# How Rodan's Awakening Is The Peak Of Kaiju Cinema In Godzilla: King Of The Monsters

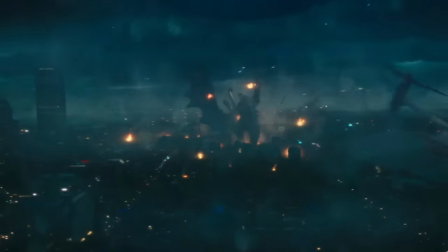[12:30]
While King of the Monsters earns its fair share of criticism over the chaotic cinematography,
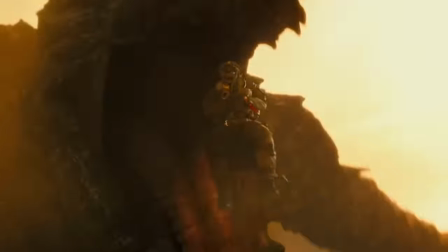[12:35]
this sequence utilizes camera movement super well and also represents the undeniable fact that, regardless of how someone feels about the movie's camerawork overall,
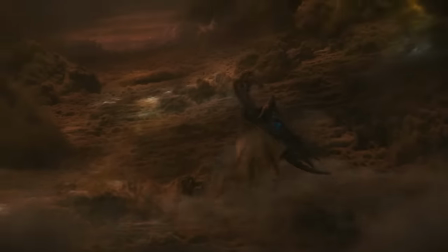[12:44]
the movie presents the viewer with some of the most beautiful, well-designed, painting-like visuals out of the entire genre.
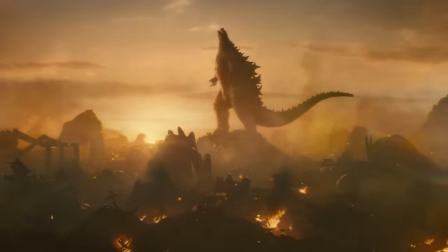[12:50]
These screenshots or moments are instantly iconic and recognizable as being from this film and truly are stunning to behold.
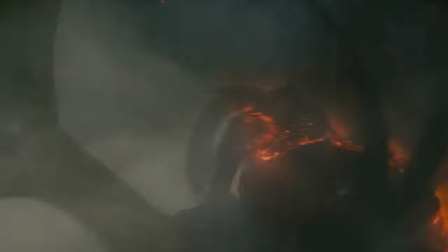[12:57]
Rodan's fight with Ghidorah, while brief, does a good job about telling us about each kaiju as characters and shows us more about them through their movements alone.
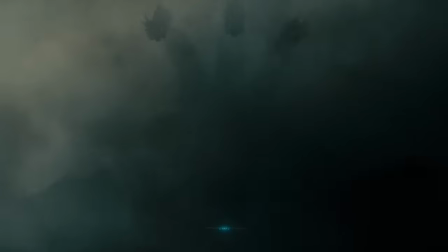[13:06]
While Rodan is clearly a better flyer, he can't compete with Ghidorah's unnatural movements and overall power.
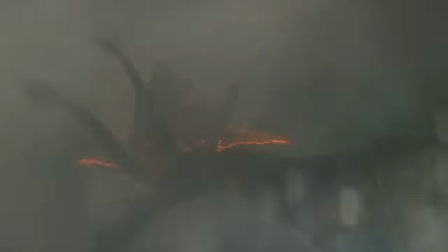[13:11]
Ghidorah is able to pull off this crazy upside down flight while still outmaneuvering Rodan with his heads before utilizing all three of them to immobilize Rodan,
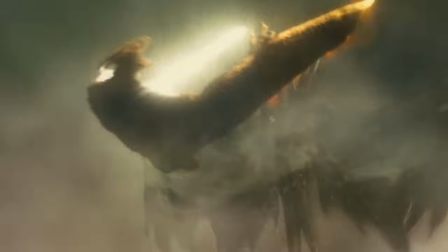[13:20]
and then whipping out the gravity beams to end the fight once and for all.
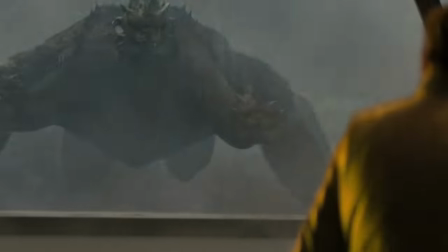[13:23]
While the primary Rodan scene has ended here, the film has seamlessly slipped into the next sequence, which is the mass awakening.
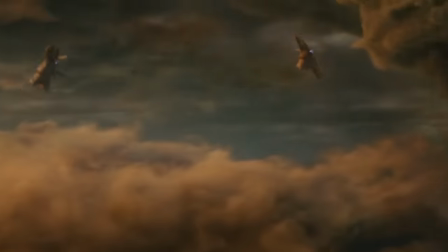[13:29]
Keeping the momentum up, the film doesn't lose its sense of intensity at all as we move from one obstacle to the next.
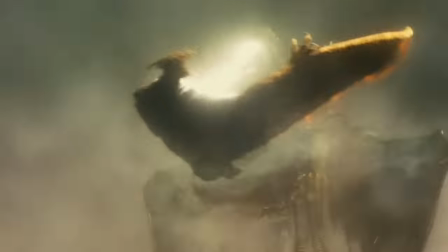[13:35]
Just as the kaiju threat seems vanquished, we are introduced to the damaged Osprey,
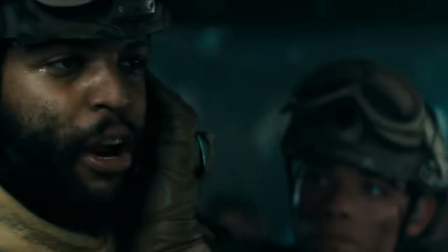[13:39]
piloted by the G-Team soldiers with the civilians inside, including the grandmother and grandson from earlier.
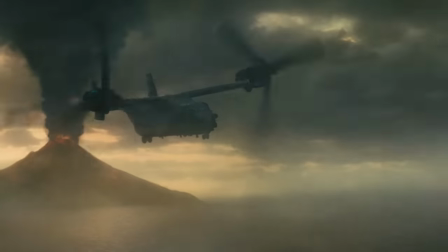[13:45]
It doesn't have much time before it shorts out and crashes into the ocean, giving us another ticking clock.
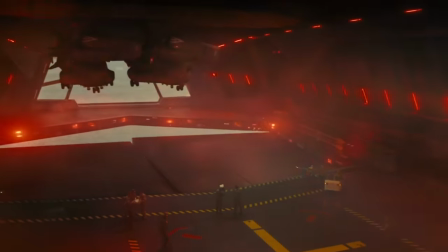[13:50]
The bay doors are locked, and so they can't just easily solve the problem.
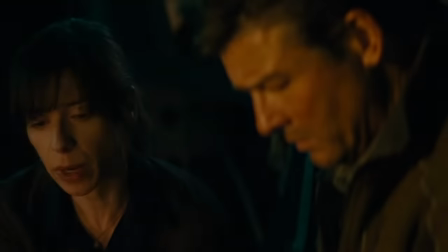[13:54]
Mark's decision about needing to act in order to save the Ospreys reveals more about who he is and gives him another active choice to make.
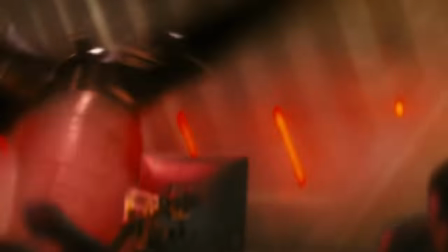[14:00]
Later on, despite Mark hating Sam, he still saves his life, again demonstrating that he truly is a good person beneath his rough exterior.
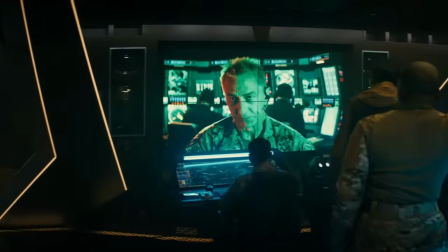[14:08]
Once it seems that the threat of Rodan has been neutralized, another threat in the form of the oxygen destroyer is introduced,
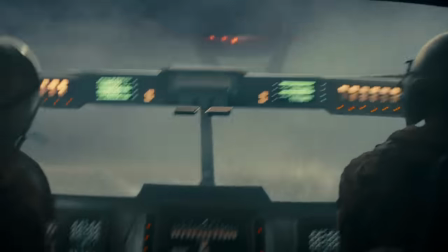[14:13]
adding a much more intense and literal ticking clock to the entire sequence. If the Osprey isn't rescued in time, the Argo Jet won't have the time it needs to outrun the blast radius.
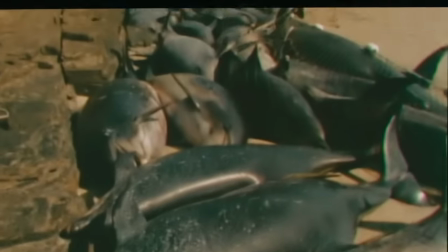[14:22]
This is the twist, first foreshadowed during the news report at the start of the film, and then again during the sequence at the Senate hearing about the Titans.
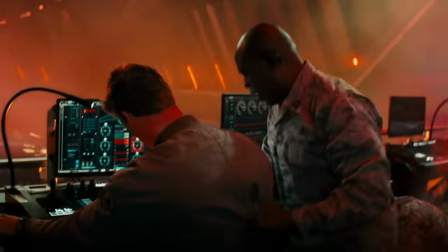[14:30]
Mark's solution to the Baidor problem continues to show his priorities and how they differ from those around him, and also shows how far he'll go to help others.
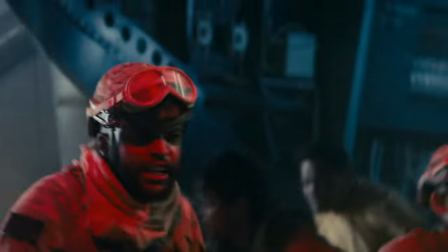[14:38]
And again after this, we're given a brief moment of levity as it seems things are calming down,
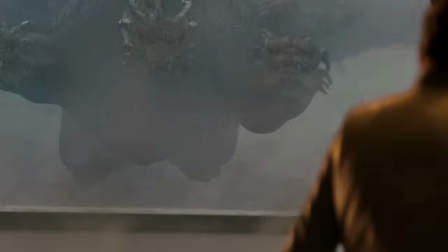[14:43]
before we're introduced to our final threat of the sequence as Ghidorah returns ready to destroy the Argo Jet.
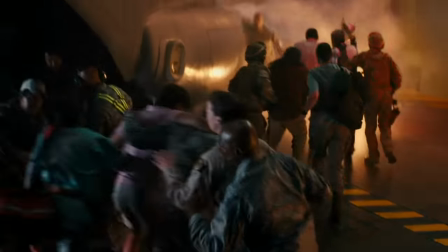[14:49]
As Ghidorah approaches, we're put back in the perspective of humanity and given a deep sense of fear of the Titan, only to have Godzilla triumphantly appear to save them.
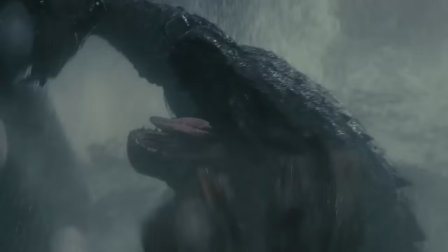[14:58]
Godzilla's appearance does so much for this scene, not only taking us to our final terrain for the sequence and completing our journey from land to air to sea,
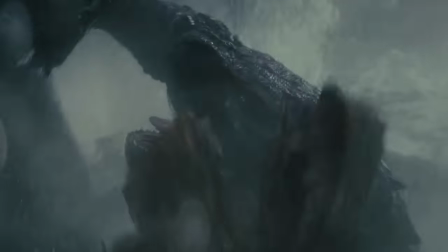[15:05]
but also deepening the thematic connection to the movie and revealing more about the characters.
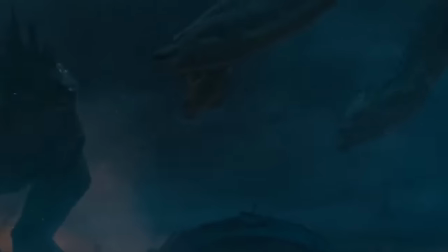[15:10]
Godzilla's arrival reminds us that he is a power to restore balance, and shows that nature often has a way of correcting itself when mankind isn't intervening.
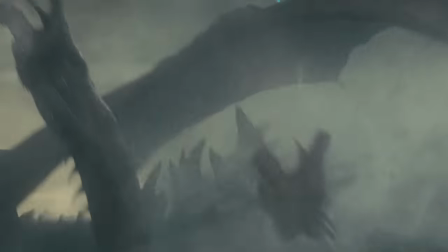[15:19]
Godzilla saving the jet also forces Mark to reconcile with the fact that although Godzilla tragically and accidentally killed his son, he doesn't mean the world harm.
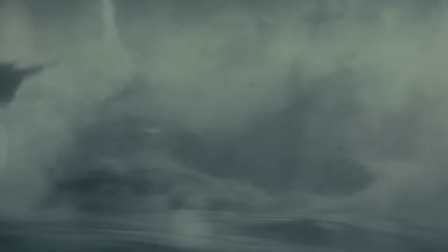[15:27]
The battle at sea isn't intense because we're on the edge of our seat about who's going to win,
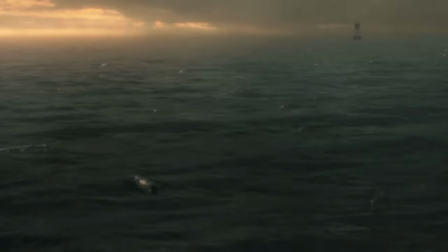[15:31]
but rather because we're on the edge of our seat about who's going to lose when that ticking clock runs out and the oxygen destroyer goes off.
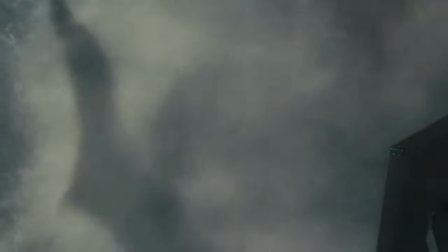[15:38]
The next twist of the sequence is that Godzilla is actually capable of pulling off the victory here,
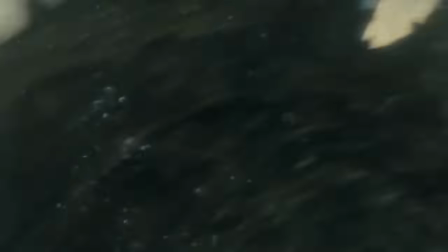[15:43]
as he has a complete handle of the situation and even decapitates one of Ghidorah's heads before gunning for the other two.
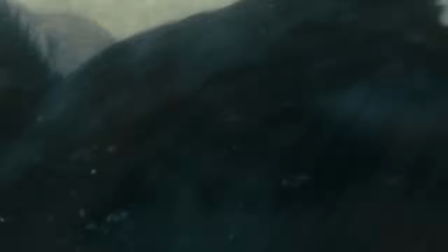[15:49]
Before Godzilla can get a chance to save the day and put all of this to bed,
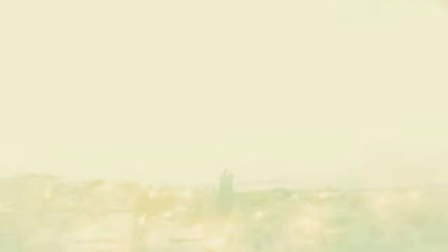[15:53]
he is hit with the Oxygen Destroyer and pushed to the brink of death, giving Ghidorah an opportunity to escape and become stronger than ever.
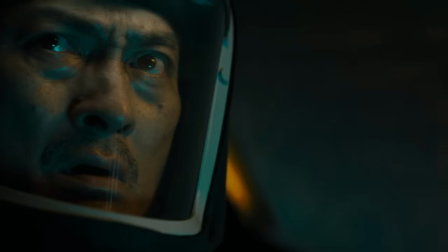[16:00]
Godzilla's defeat here is the ultimate thematic statement for the movie.
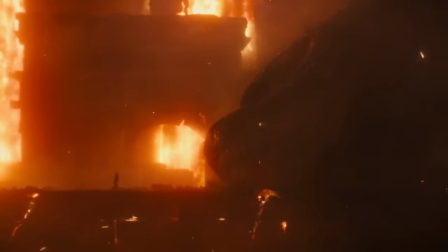[16:03]
Humanity is on track to push the planet to the brink of extinction, and any time nature has the opportunity to heal itself, mankind steps in or makes things worse.
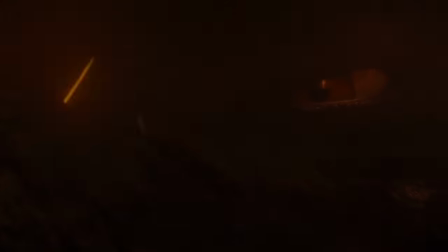[16:12]
It's only through finding a way to coexist with nature that the planet will start to heal.
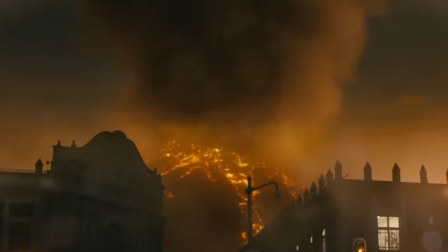[16:17]
We then arrive at what might be the most iconic sequence of the movie, as Ghidorah perches on top of a volcano,
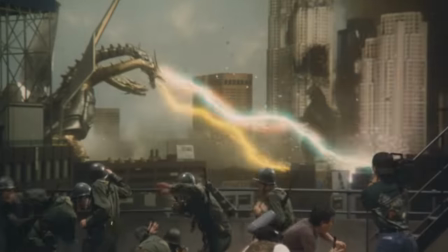[16:22]
regenerating his head in an awesome twist both on the character from the franchise history and on the Hydra from Greek mythology,
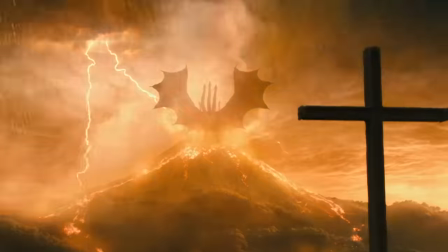[16:29]
and then Ghidorah causes a mass awakening, unleashing titans all across the entire planet and sending the world into chaos.